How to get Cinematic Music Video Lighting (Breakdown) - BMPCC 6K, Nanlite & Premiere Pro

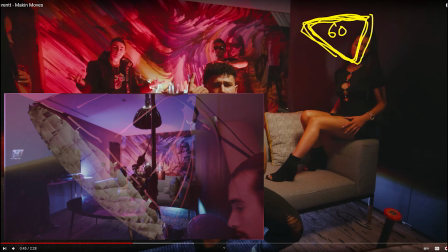(15:13)
So we've got the soft box, the Forza 60, um, and it has a grid, a layer of, um,
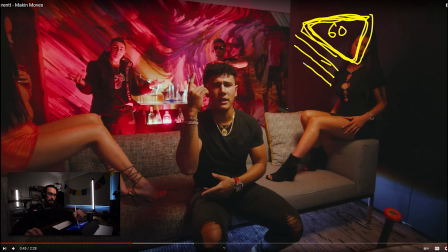(15:20)
cloth, like, um, muslin material it has the nanolite diffusion and then another layer of the material so it's got like four layers of diffusion plus the grid so it's pretty pretty controlled light very soft
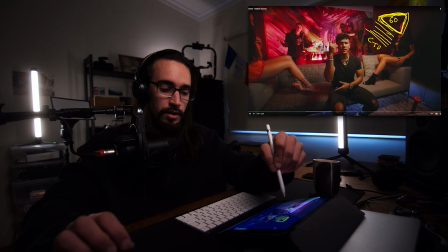(15:35)
it also has the cto gel i don't have the 60b so i need to use gels um the gel actually has a really nice look to it for some reason i feel like it's like a richer warm light compared to what i've seen in the you know 300b and things like that but
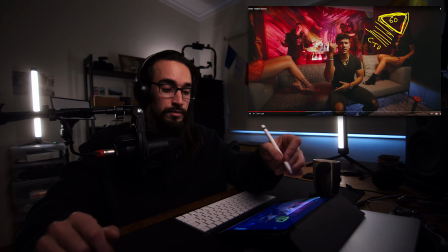(15:53)
you know if I'd have 60b I'd be using that for sure um but it's good I've made a custom softbox um for the for my Forza 60 and that's it's cool it's cool to make custom lighting modifiers because it kind of gives you your lighting like a little bit of a different and
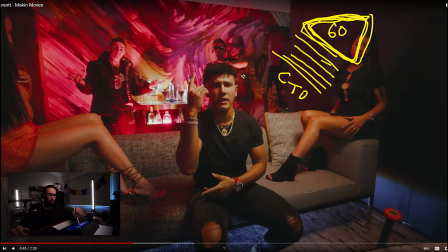(16:10)
unique um style that you prefer so anyway it's it's quite it's warm and we can see it here on on laurent on the uh on on you know camera right and then we have a lot of fall off here which is really nice you want that shape right especially for a wide angle
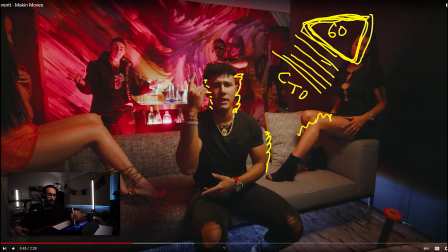(16:27)
and on summer her leg here is is bright and then we have fall off on the bottom and we sort of have some really nice shot here with um michelle um the same thing so yeah that's essentially the main key light,
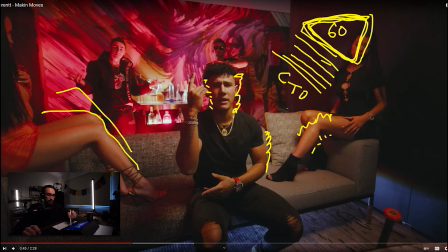(16:45)
which is the Forza 60. Underneath the couch, we have the two PavoTube 15Xs on rainbow, shooting out some essentially effect light, backlight, just to give the couch sort of this glow. And, you know, just basically, as you can see in here,
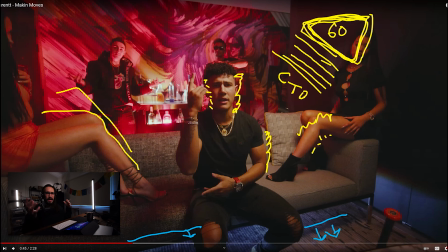(17:03)
you've got practical lights and you've even got daylight coming out through here, just sort of adds dimension and a bit of interest to the shop. That's really important. In the background, I have, where are we?
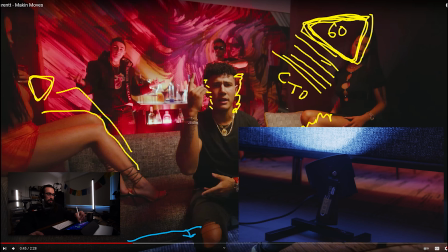(17:15)
May as well do yellow again. We have two of these DJ lights and they're just sort of shining up against the wall here with red,
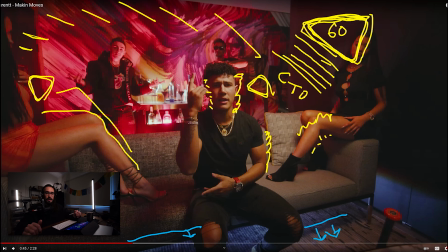(17:25)
providing like a fill and they're really robust DJ lights. I got DJ lights back before Nanlite and all these other companies came out with these really affordable LED solutions because they are LED lights.
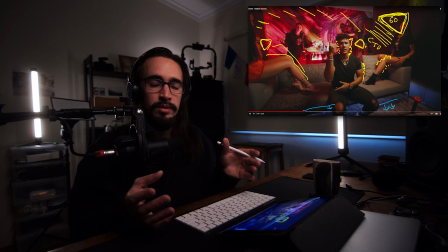(17:39)
They have like 360 colors programmable. They don't have a dimming effect, but they're also flicker-free. So I picked them up for a couple hundred dollars each and they're really strong. You can like throw them around the DJ lights, right? But I've used them for a lot of sets.
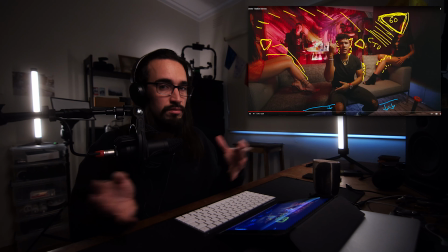(17:54)
Like they're reasonably powerful and you just turn them on and set the color and it's like, well, cool. We've got some lights. We just plug in and go. They're all in like one little unit. so you know just just look be on a lookout for all sorts of lighting um nanolite's got everything
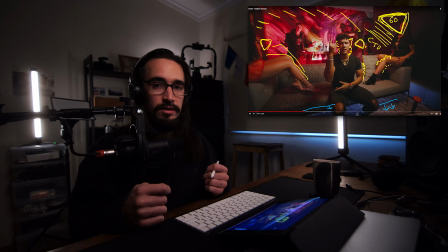(18:09)
now but if you don't if you're on a budget you know sometimes at a dj um place you can go there like i dj for 10 years of my life you know so i've i always saw these lights i'm like why don't i use these for music videos um so yeah definitely um keep an eye open and you know your mind um
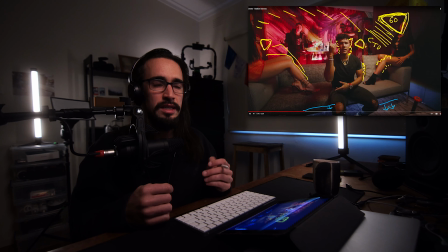(18:26)
open to you know different lighting styles but you also have to consider with key lighting you really want a high quality um light because skin tones are very sensitive whereas you know the effect lights like these DJ lights you can just put them anywhere and you know it works so we have those
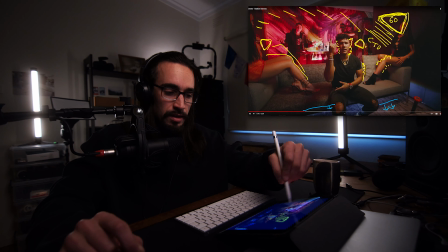(18:40)
two DJ lights at the back um basically you know giving the scene a bit of good color um and
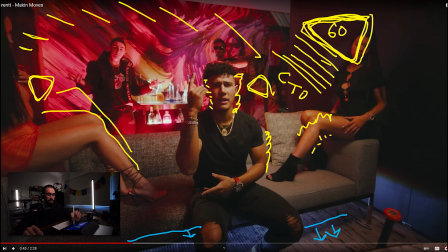(18:47)
um feeling and shout out to Max too he he moved this couch from this wall and flipped it. So we actually have an amazing backdrop here. Yeah.
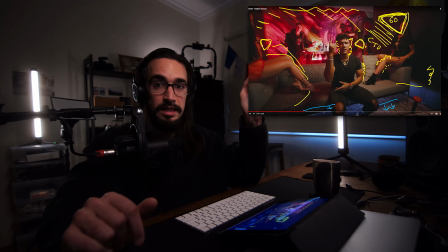(19:00)
So, you know, cinematography wise, always just, you know, think about the set, you know, and then light it and then shoot it, direct it and you get yourself a mad scene.
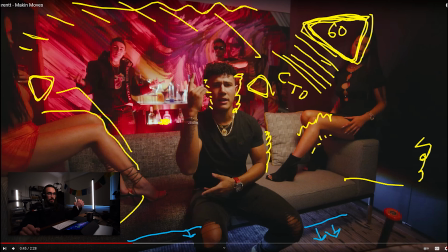(19:09)
There's a little Pavo tube in here as well, just giving a glow behind the cranberry juice.
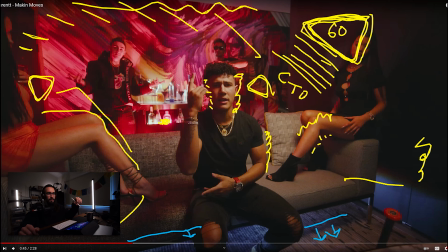(19:14)
I believe that the light itself was just on daylight, but because it was shining through the cranberry juice,
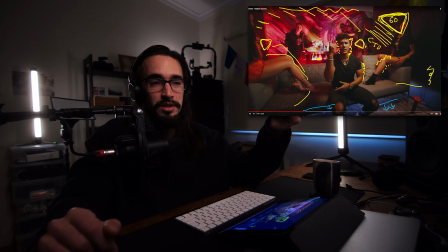(19:20)
that gave it a warm red effect, which is really smart of Sam there.
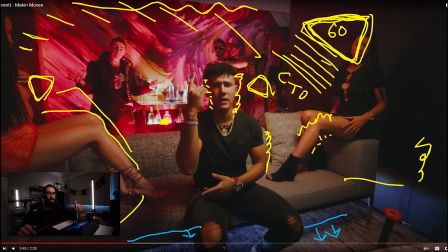(19:26)
So yeah, we have the 60 on camera right and it's just a beautiful key light. And then we have the two effect lights, the nanolite pavitubes under the couch and then the DJ lights in the background and then
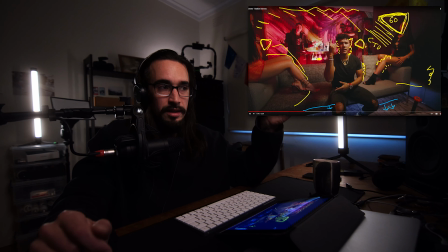(19:42)
that little practical effect light behind the cranberry juice and you've got your scene. It took some time to set up, but it was well worth it.
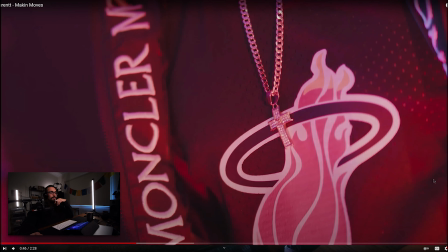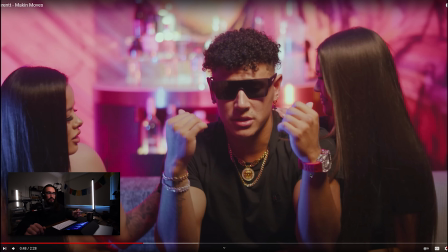(19:55)
So that's the closeup. We have the same setup completely, except we have a pavotube over here on camera left outside of the frame, as you can see on Michelle's hair, Laurent's hand. And then as he moves into it, it goes onto his face,
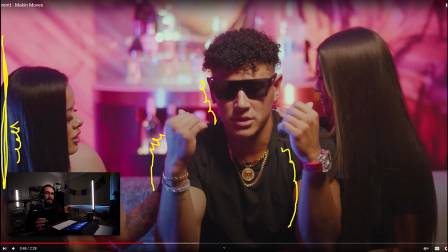(20:15)
but also his hand too. you when you have the close-up you can sort of just change over little um
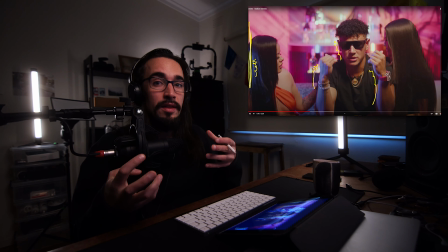(20:21)
little lighting fixtures but have the main key light the same and the background light the same but you can you know you can kind of get away with it now just to note i've got it on um hsi mode it's like a blue color but the saturation isn't turned up all the way it's sort of probably about
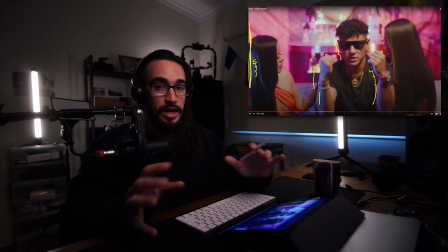(20:37)
50 60 percent just to because we're we're changing the continuity of the scene you don't want to actually add like a whole new color in there but you if you want to give it some spice then yeah you want to get some color
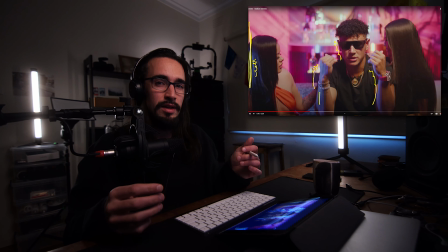(20:50)
but there's often I often believe that you know taking down the saturation is really important when you don't want to have like a super saturated or super like high contrast look and a different look especially in terms of continuity also with skin tones you know color takes away the skin tone so you want to kind of bring
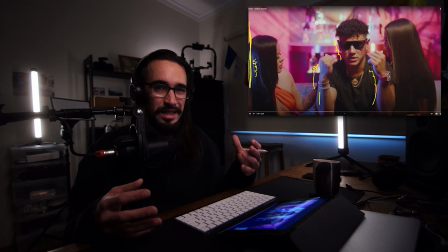(21:09)
that back a little bit with a little bit less saturation just like adding diffusion to lighting it's like yeah you want like a powerful light but you also want to diffuse it so it's not like just white and black um super high contrast but yeah same lighting setup
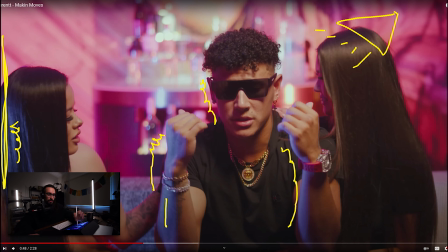(21:22)
that um that forza 60 over here it just is so beautiful the way it like shines off you know michelle's hair there um the side of the face i mean the gradation you know you've got the highlights kind of all where you need them and I always do like this effect you
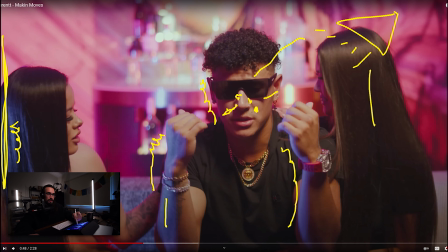(21:37)
know this test you know with the nose if there's like a nice contrast from the nose um to the other side of the face I mean that cheek there where are we let's just get rid of everything if I just jump in here you see the highlight on the cheek and then to the shadow there's a
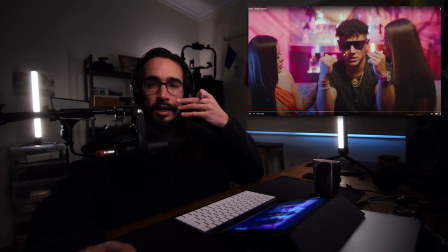(21:54)
real it's just smooth it's just like this light here like it's you know it's from here to here it's it it might be quite strong on this side of the face but it's still smooth and that's what you're looking for you know because then people don't feel like you've lit the scenes like this is
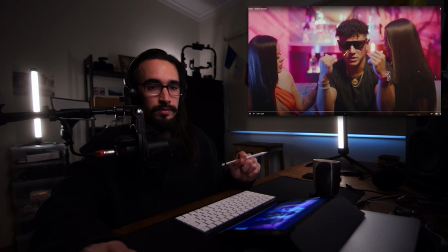(22:07)
just a natural look but a really cinematic natural look in a lot of shape in the face which is really important
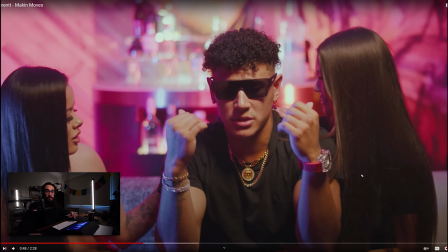(22:14)
so that's that scene wrapped up that's a really special that you know you get the close-up along with the wide so how cool is that
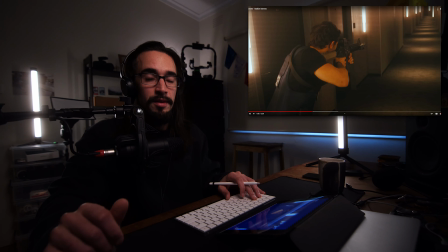(22:22)
we had a whole setup this is all you know natural whatever just practical lights from the hotel and we had a whole long corridor there's nothing else
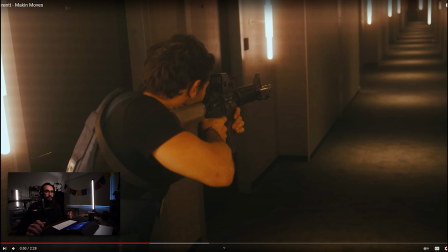(22:31)
you really need to do the whole lighting setup is there and you know we've got this warm promiss filter on there we've got some awesome camera movements we've got an amazing actor you know that that scene's done